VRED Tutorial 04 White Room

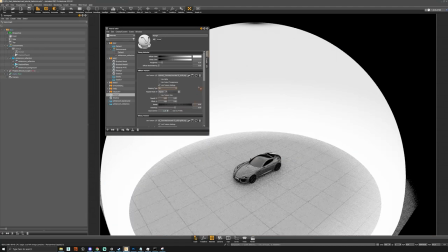8:21 And then maybe set this back to UV, and then 6x6, and also, and here 6x6. So that should be fine now. And now you can see what we can also do is maybe play around with the scale of the ground.
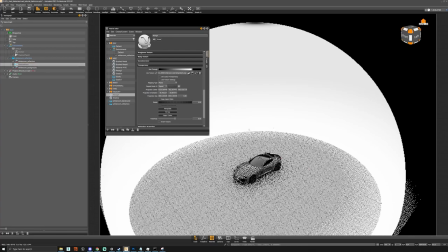8:39 So on the shadow plane, we want to maybe scale it in a bit, scale it down,
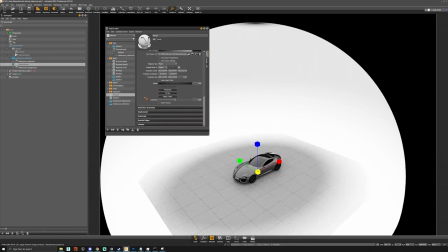8:47 and then just start to play around again with the opacity here. So we want to maybe do this, can change this to cut out, but you can see that this just gives us another hard edge which we don't want to use.
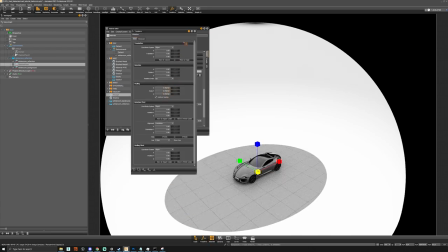9:02 And I think our scaling is a bit off. Nope, it's uniform, so look at there.
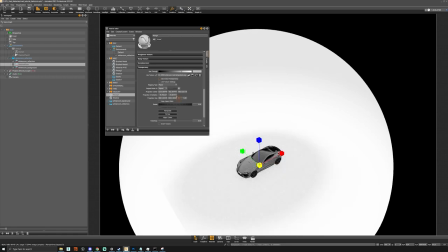9:10 But you know, we can just play around with the size of this this gradient texture.
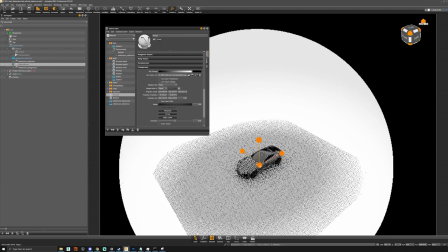9:17 So as you can see now, it's still a little bit too big, so we can bring that down.
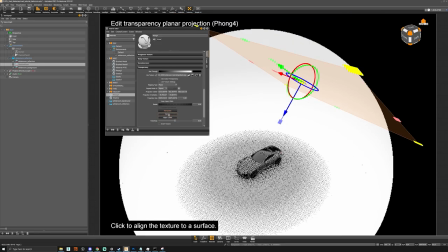9:24 And then we want to go back to manipulate, and it's not quite there, so maybe something like fit size.
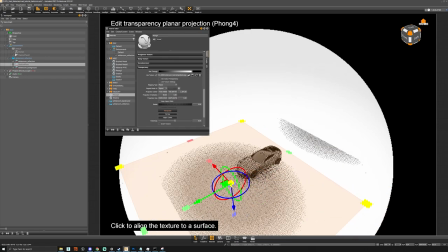9:33 We want to move this around.
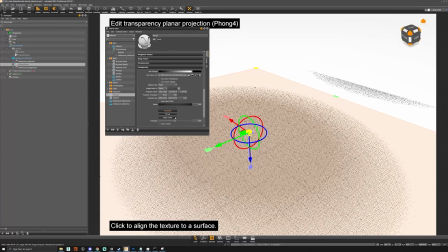9:40 In fact, maybe we can actually just hide the car so we can see a better area.
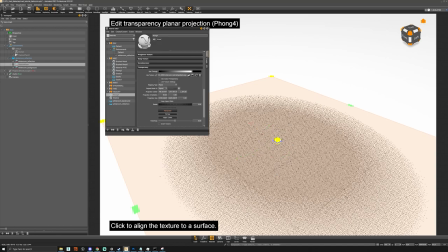9:50 And then you can start to see sort of the edges fading out, so we can maybe raise this up a little bit.
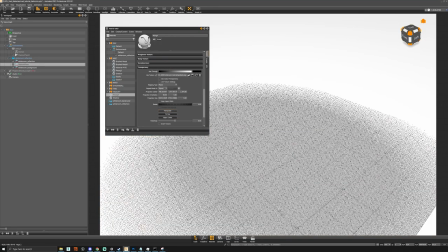9:59 And then we can turn off manipulate, turn back on the car, zoom in a bit.
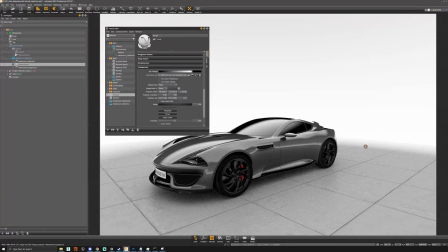10:08 And you can still see maybe the edges are a bit too hard, so perhaps we need to scale the projection size down a little bit, and we can see maybe try and match this up. So we take 30,000, and here also 30,000.
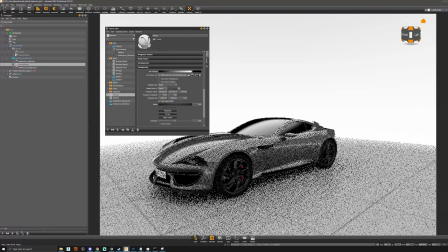10:27 And we keep aspect ratio, so actually we can drop this down to 25,000. Go a bit less, 20,000.
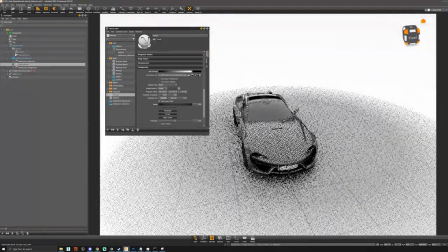10:40 There you can kind of see the sort of the floor blending in with the background now.
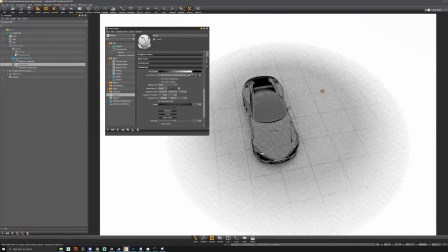10:45 So
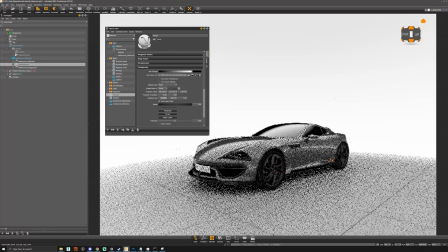10:49 you can see it like this, and I think now if you view the car from any angle, you see it's nicely fading off. And you know what we could actually do is play around with some other settings. Maybe inside the camera we can change the white balance.
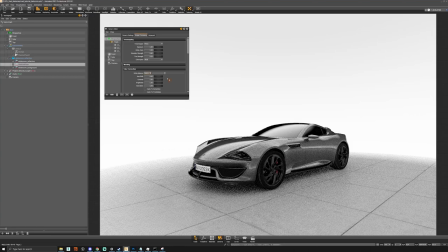11:06 Let's drop this down to something like 56,000 to give a bit of a nicer, colder tint. And then we could even add some fog
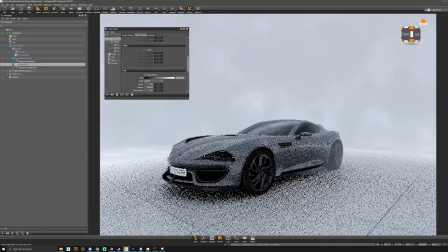11:18 in there, sort of to give a nice dark and moody feeling. And then you can just play around with the values here, sort of the distance, just if you want a bit more white. And then of course you can play around with the noise density, which it gives a nice effect.
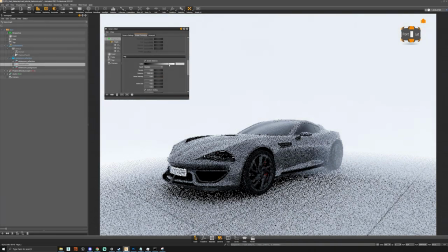11:35 And of course you can play around with the color. So, and you know, you could actually, you know, change to make the distance a little bit higher. Let's try 6Ls, and then you get an even nicer sort of fall off in the gradient.
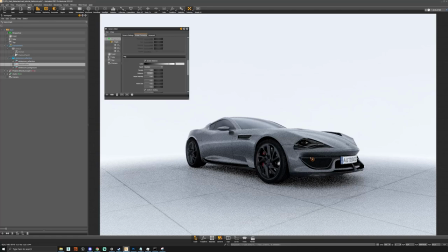11:50 And you know, it looks pretty cool here. Now of course you can also change the camera values. So right now we have a nice 24mm, so it makes the car look nice and mean at the front. We can go up to 55,
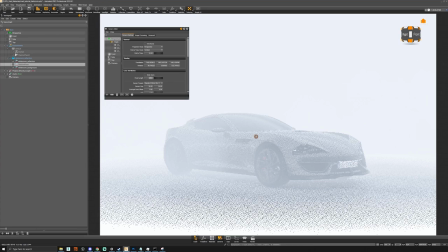12:06 and of course the fog will change. So what you want to do then is just play around with the fog values.
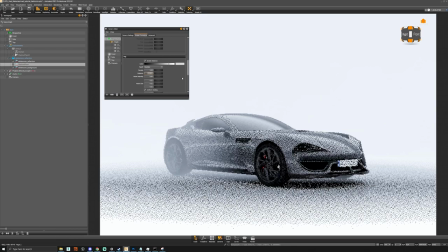12:12 So we maybe go to 9,000 on the distance, 12,000,
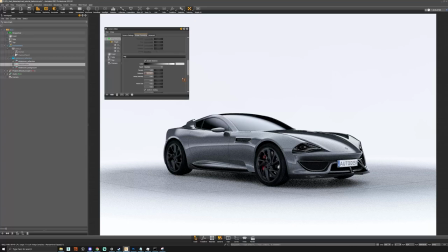12:17 and then you get sort of a nice fading shot.
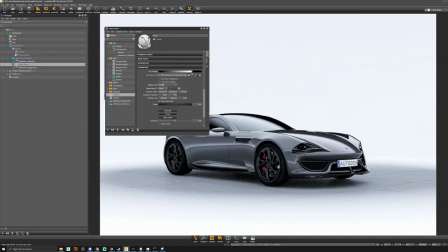12:21 And a good thing about this setup is that generally it should work with all the paint.